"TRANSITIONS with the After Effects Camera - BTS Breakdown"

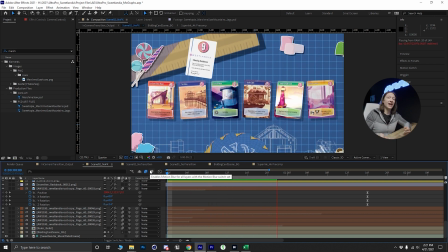(11:19)
Now, I took the liberty to take the old scene and create two separate pre-coms so that we don't have to see me animate all these little parts once again so
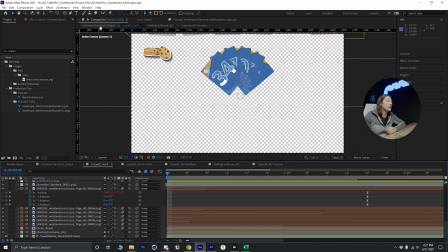(11:29)
let's just save really quick and then we'll go back to our scene
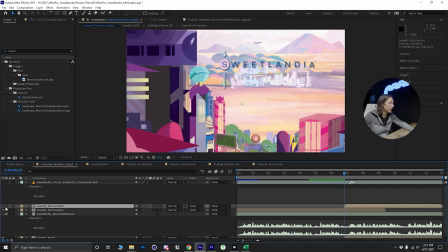(11:34)
no transition turn that on turn the old one off
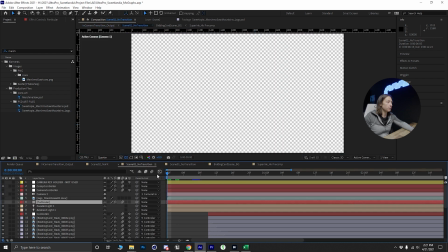(11:39)
and we can see now that we play this there's no camera
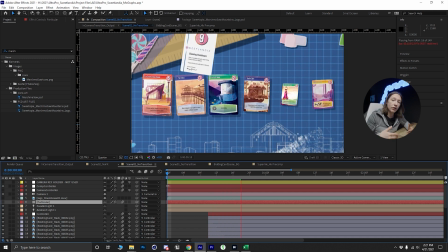(11:45)
movement but all these little components sort of animate onto the scene and if we just let this reload for just a moment that looks pretty good now
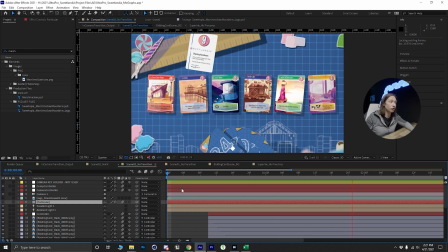(11:56)
there's the camera movement that we need to address fortunately one of the things I
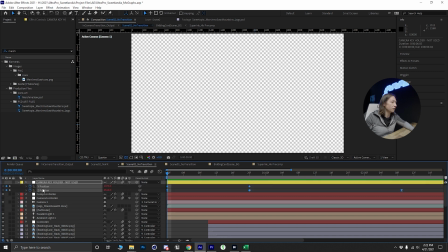(12:02)
did was I took all of the keyframes that I saved from the original pre comp and then just copied or copied the null so then I can go into the camera controller and just paste all this stuff so I can just take these keyframes and then paste them Right there and now I
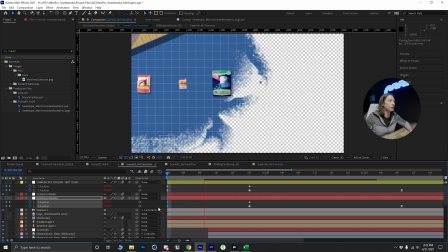(12:21)
should be able to see that sort of upward and zoom out
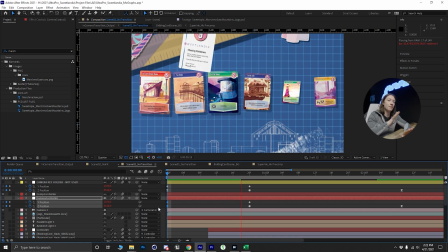(12:26)
movement I actually did add a little bit of zoom back out for this pre-comp
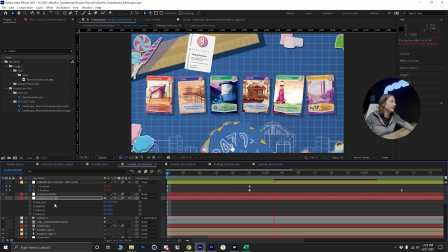(12:30)
and then one of the things I did to give it a little bit extra life is
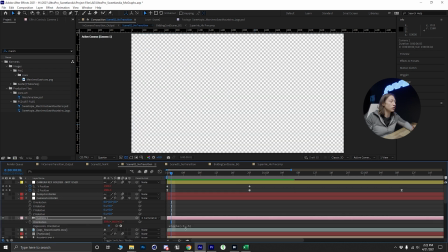(12:35)
I added a wiggle expression to your Camera to my camera just wiggle 0.5.5. It gives it that little handheld look now
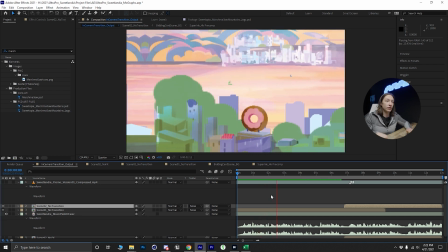(12:47)
as we look at this we're gonna let it play through we can see that it's getting very
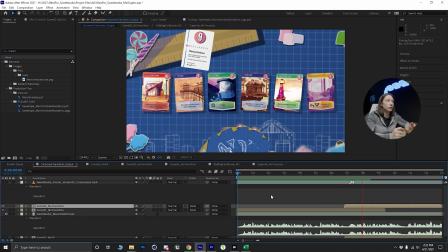(12:53)
close but there's one more thing we need to address that feels so good but there's
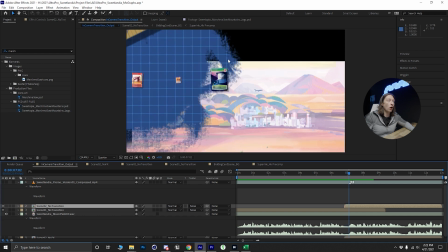(12:58)
one huge problem and that's this really harsh line right here how are we gonna hide that so we could blur it but that adds more effects and layers one of the things I ended up doing is I made my own little
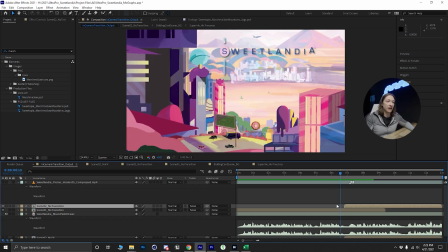(13:12)
cloud layer with some fractal noise so if I go into my
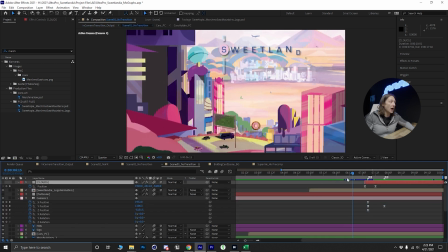(13:17)
main composition my scene one I have this clouds layer right here and
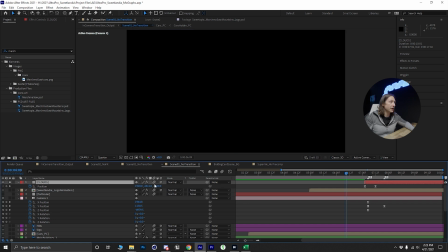(13:22)
if I turn that on and I solo it that cloud doesn't appear
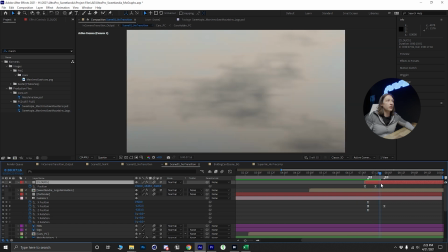(13:27)
until the very very end when that transition
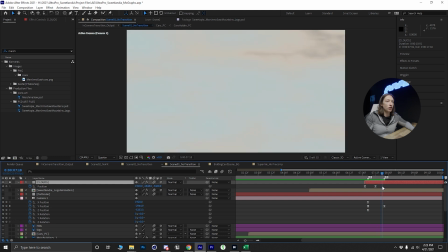(13:33)
starts and we can see there's a harsh edge there still but the
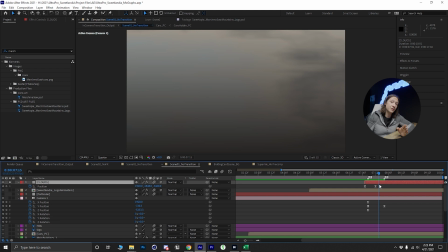(13:39)
blending between the keyframes we actually don't end up seeing this part so when it comes to VFX and motion design everything is fake nothing is real and you it that's just the nature of this art form there's
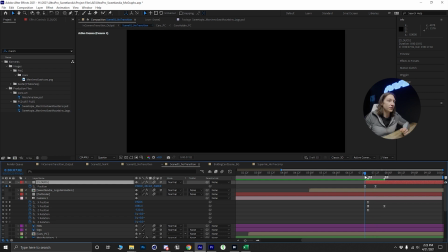(13:53)
some things that you hide and no one will see so these clouds sort of come in and down and if we just look at this sort of